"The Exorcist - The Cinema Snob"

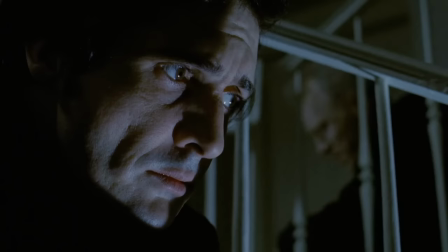2019s
I think I see someone dressed as Baron Samedi in my sleep. They just look like they're contemplating the possibility of, what if evil wins?
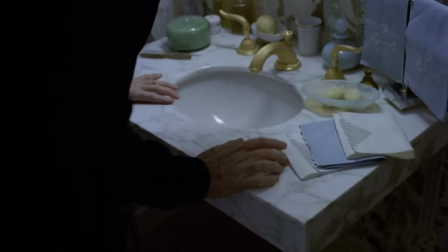2028s
I'd go to the bathroom, too, and pop a couple of ibuprofen.
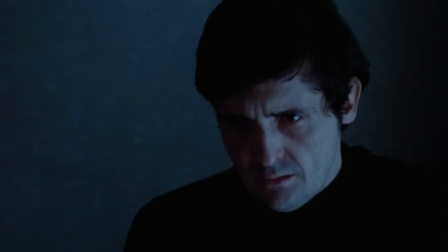2032s
Karis seems like the kind of person who, regardless of demon possession, would have so much guilt his mother is sitting there judging him. It's shots like this where I'm like, yeah, I can see why they consider Kubrick to direct this.
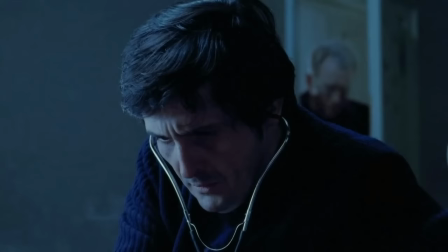2045s
And that is not your mother. It sounds like you're becoming just like your father. Hmm, her heart is pure ice.
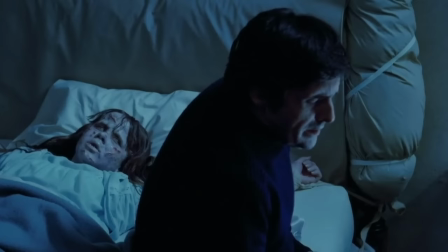2052s
It could very well be my mother. It was Jason Miller's first role in a movie, and by God, what a hell of an emotional performance this dude packs.
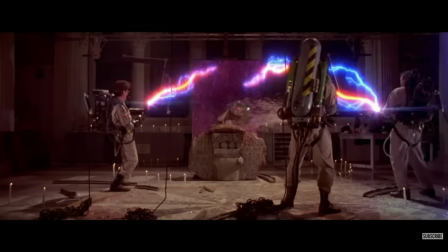2061s
A huge talent on stage and screen. He also earned the Oscar nomination he got. Best leave it to Marin, though. He knows what to do. Spray her with good slime.
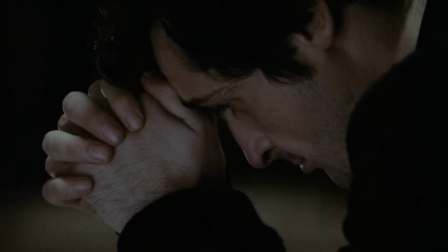2071s
It has a nice bubblegum flavor, and not that nasty pea soup.
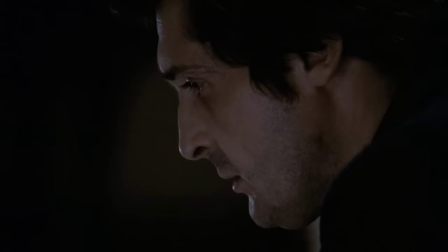2076s
It's how much time we spend invested in these characters and their backstories and the steady pace of the movie That really makes us care instead
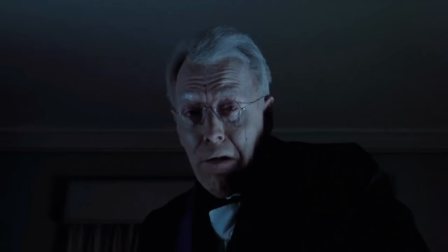2084s
of doing something simply for the spectacle Which is what we see a lot of today Even with Marin who we've only seen at the beginning and then at
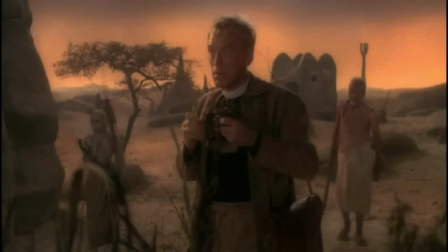2092s
the end He's such a force on screen that it is shocking to see when he dies He'll be back in the sequel
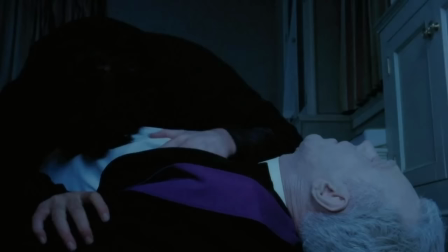2100s
and with Reagan sitting there watching not saying anything with no noise shows the subtlety of moments like this,
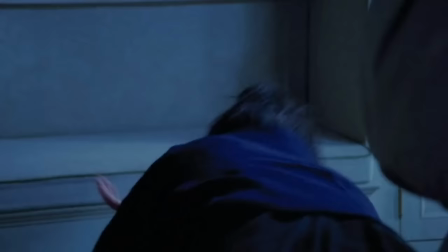2107s
and it's just enough for him to finally snap. Go for the TKO, and you probably will get possessed yourself.
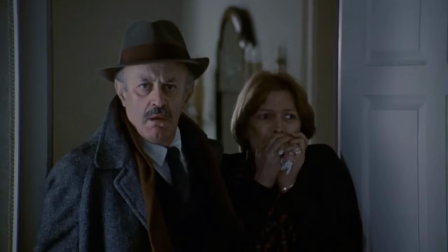2120s
Karis will also be back in one of the sequels. All right, you're going downtown.
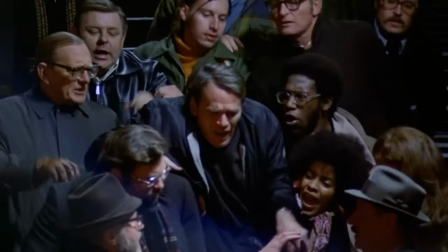2126s
Got to get my partner Kolchak in here. We'll vacuum out these remaining spirits.
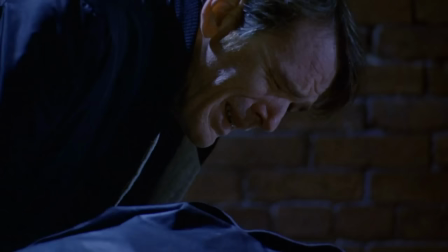2130s
Another tidbit of 70s filmmaking, like Father Dyer getting slapped in the face,
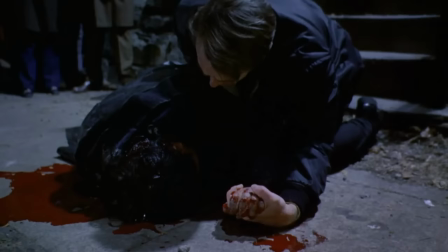2136s
to rattle him up so much that the tears on screen are real.
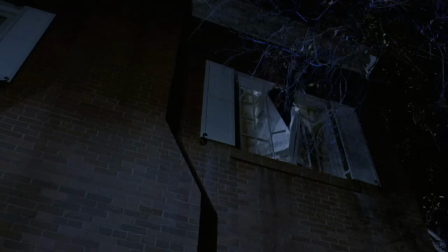2140s
At this point, I wonder if they were like, eh, just jump from the window onto the stairs.
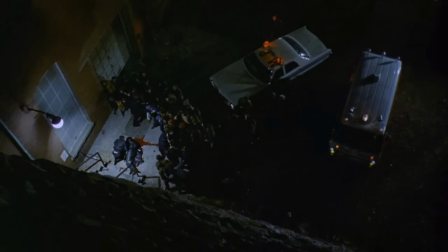2146s
We need those bones breaking to sound real.
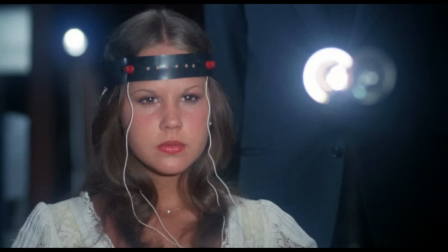2150s
It's right of them to move out of there very quickly before anyone brings one of those light machines to hypnotize Reagan anymore.
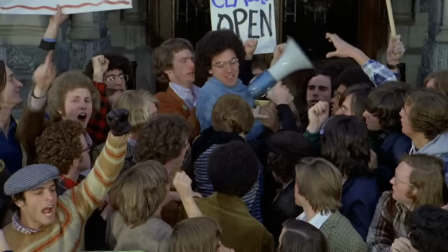2158s
Also, Chris, you're due back on set. We still have to finish this movie.
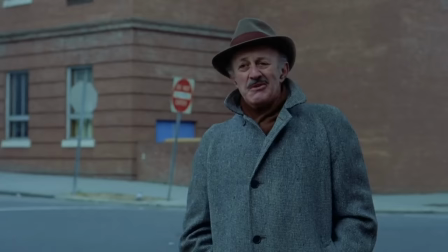2163s
A lot of people like the ending of The Extended more. which, like I said, is the ending of the book,
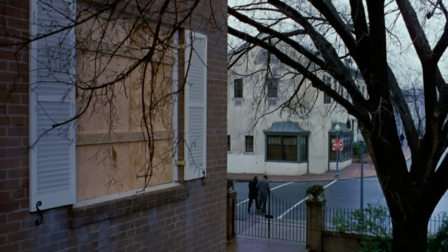2168s
where the two talk about which movie to go see, and that symbolizes that good has triumphed over evil.
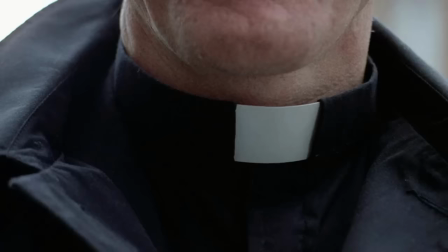2174s
But I do love the theatrical ending, where both of the endings show that Regan says she doesn't remember anything,
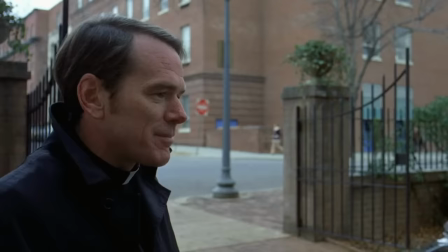2180s
but subconsciously knows enough to where she recognizes some things. Granted, this is the ending I grew up with,
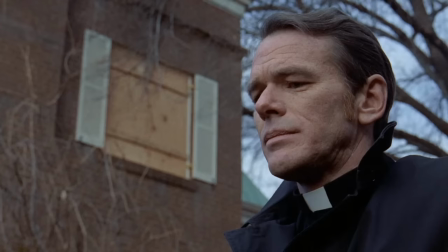2187s
but I like the eerie-ass shot looking at the stairs with the soundtrack playing and not knowing if the evil is gonna come back.
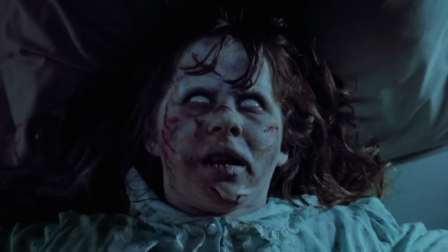2195s
And come back it will, they'll franchise the shit out of this.
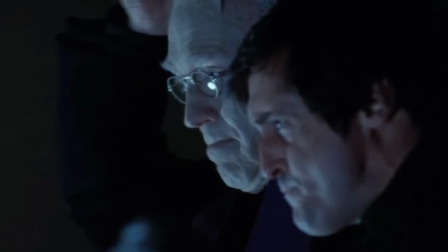2199s
The movie was a phenomenon and had such a cultural impact, it led to more mainstream horror films with bigger budgets and similar themes like The Omen,
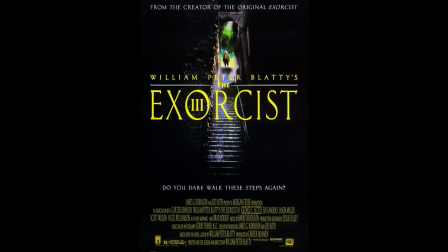2208s
Burnt Offerings, The Amityville Horror, and a ton of knockoffs. And we got bad sequels, good sequels, competing prequels,
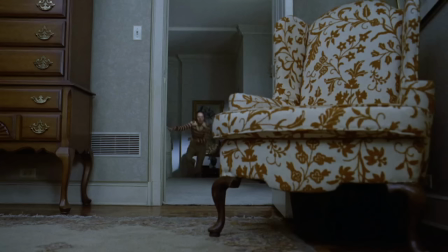2217s
a TV series, and a new film in theaters October of 2023.
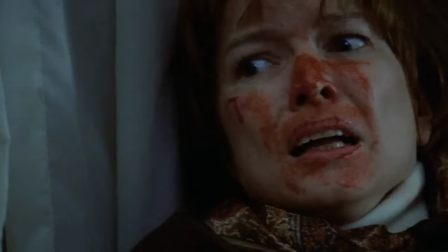2223s
I know it's popular to say, but I don't care.
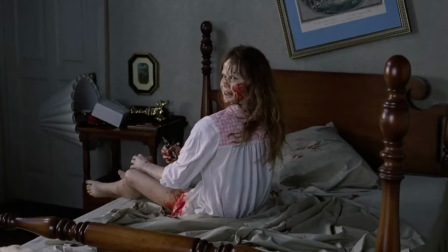2226s
This movie earned its spot as one of the best horror films ever made, and was still chilling even watching it for this review. Almost as chilling as when I watched the movies where E.T. has sex. There really is a wide variety of cinema snob episodes nowadays.